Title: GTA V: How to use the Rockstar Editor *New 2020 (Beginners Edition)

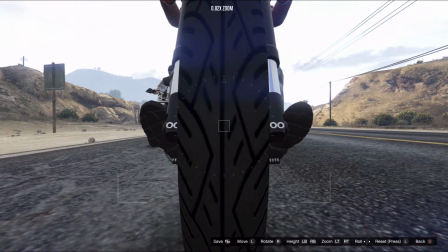And then watch this. As soon as I get the camera right where I want it to be, I can actually take that marker and slide it back.
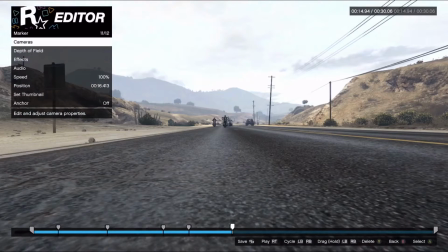I can delete the old one and I can place this one right where I want it to be,
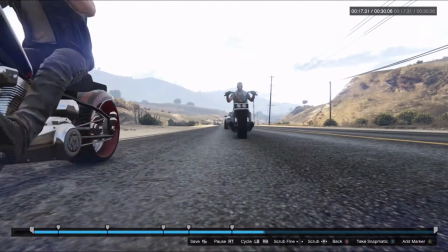so that when the bike does get here, boom, I have the perfect spot. That's another trick.
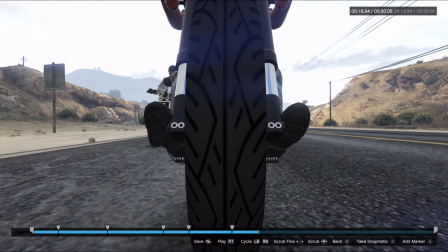You can actually place the marker ahead of time in the timeline and then move it back, just as long as the camera position is within the circle. Okay, so once the bike tire gets about right here before the clipping starts, because this is clipping, I am going to put the camera behind the bike.
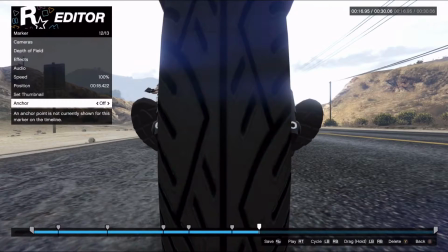So I'm going to put a marker here, and we're going to go ahead to cameras, and we're going to adjust the camera.
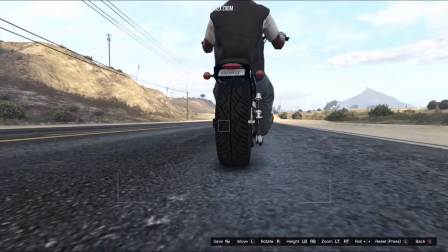We're going to put one right back here. Okay.
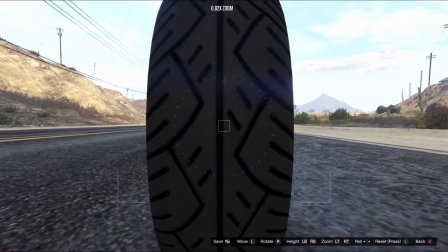And similar to that clip I showed you, we're going to put this camera upside down just for cinematic effects. I know, some people might not have liked that, but I'm just displaying the different tools you can use and how,
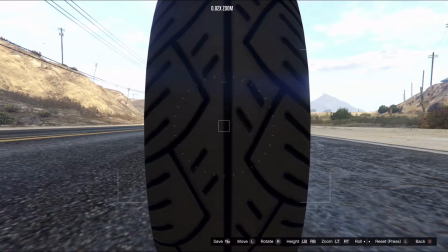and you'll get a feel for it as you start to play around with it on your own. So I'm going to put this camera upside down.
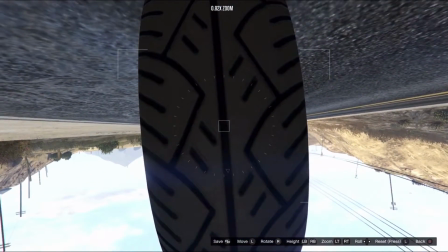I just hold left on the D-pad to spin it around. Okay.
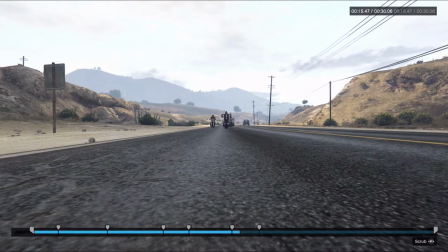So once the bike tire gets to this camera, it's going to appear behind the bike upside down.
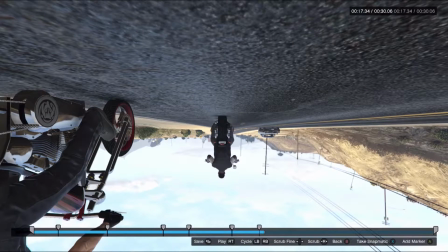Boom. Okay. And then I'm going to actually spin the camera back upright.
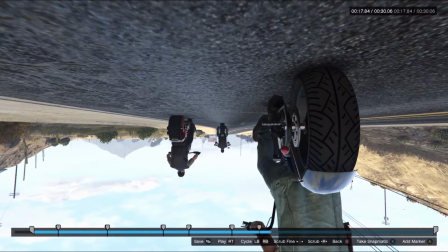Let's say when Guru is about right there, I like the camera to be upright.
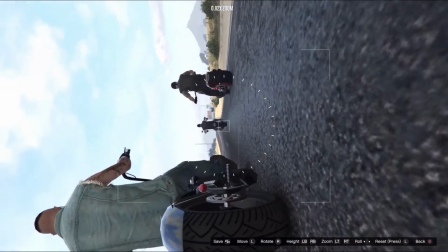So I'm going to spin it back around. Does a full 360.
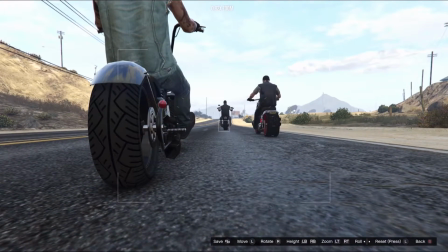I might actually push that back a little bit further depending on how quickly it spins around, because I don't want to make anybody dizzy with the spinning. Okay, so let's play that clip in its entirety and see what we get.
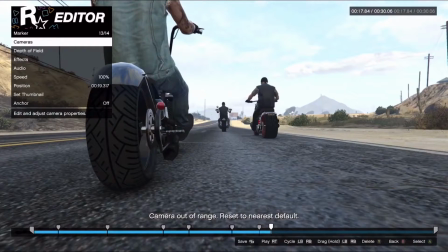Okay, that's not so bad. I'm gonna actually spin it a little faster than that.
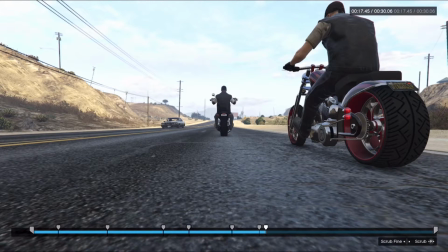That's goddamn Connect, man. I didn't say anything and it popped up. Okay, so I'm gonna spin the camera a little bit faster than that.
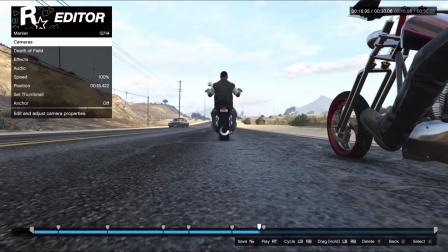Let's do this. All right.
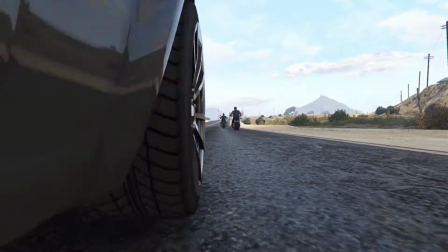All right, that's a little bit better.
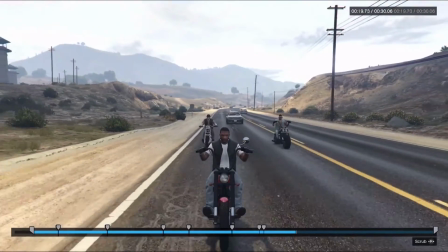All right, and again, the camera adjusted itself because of that red circle, which I'm gonna move the camera anyways because I don't want this car to be in my clip.
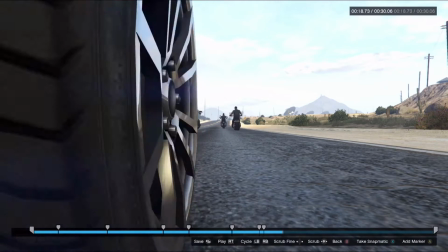So once we get right about where that car shows up, boom, I'm gonna adjust the camera one more time.
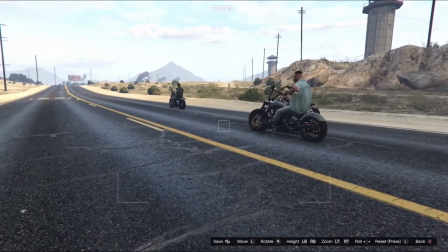And we'll do like a fadeaway to end the video.
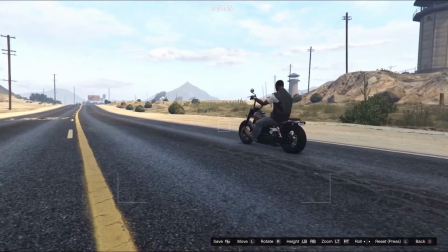So I'm gonna have the camera follow me.
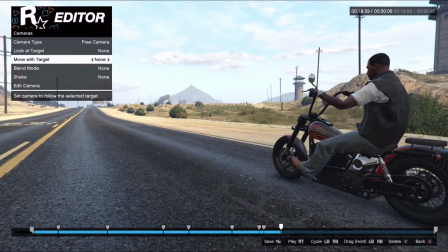So we're gonna come here, we're gonna move with player, and as the bikes are riding,
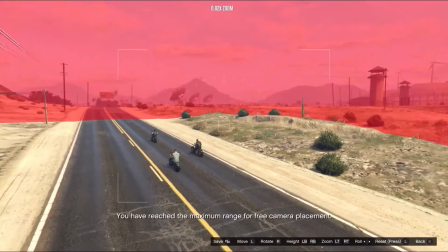boom, edit camera. I'm going to bring the camera back. Okay, I'm going to bring it high, right about here.
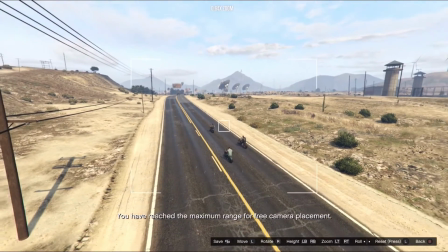I'm going to add a little zoom out just to give you the feel like we're a little bit further away.
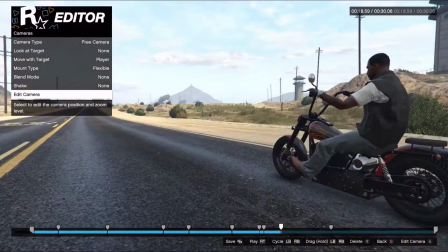And then we're going to also come and do blend linear.
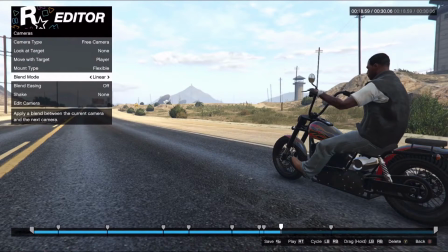So let's see what that looks like.
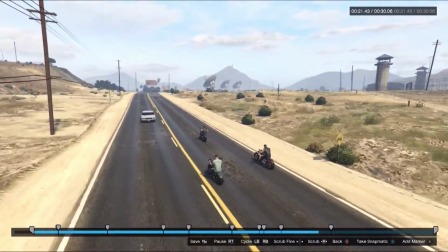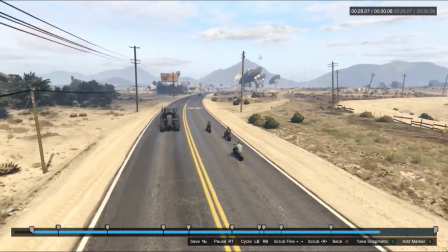Okay. All right, and we're going to end the video right about there.
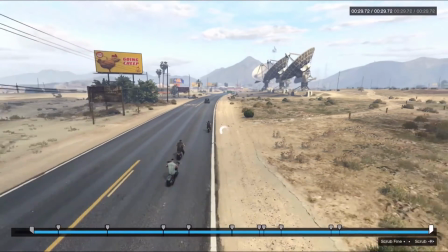So I'm going to put a marker here, and I'm going to adjust this portion of the video and bring it all the way up.
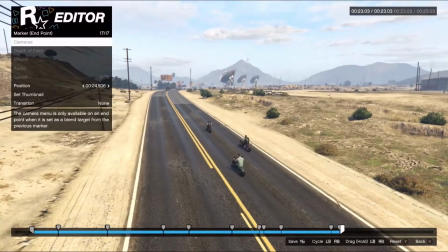Boom. And there's our clip. So I'm going to play the clip over. I'm going to put my own music to it just because I don't want to use the Rockstar Editor music just in case of copyright issues. Give me a break. And then we're going to move on to the next segment.
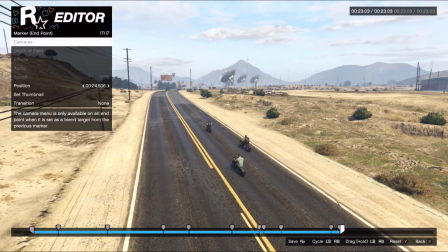So I'm going to play this clip with some music over it, and you guys can make your own judgment on what you think.
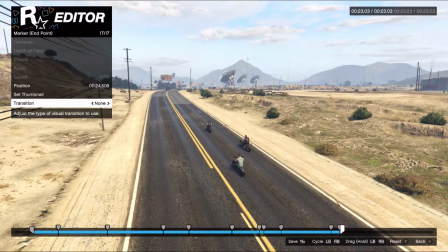Be sure that you select fade out for the end transition, just so that the picture actually fades once you get to the end.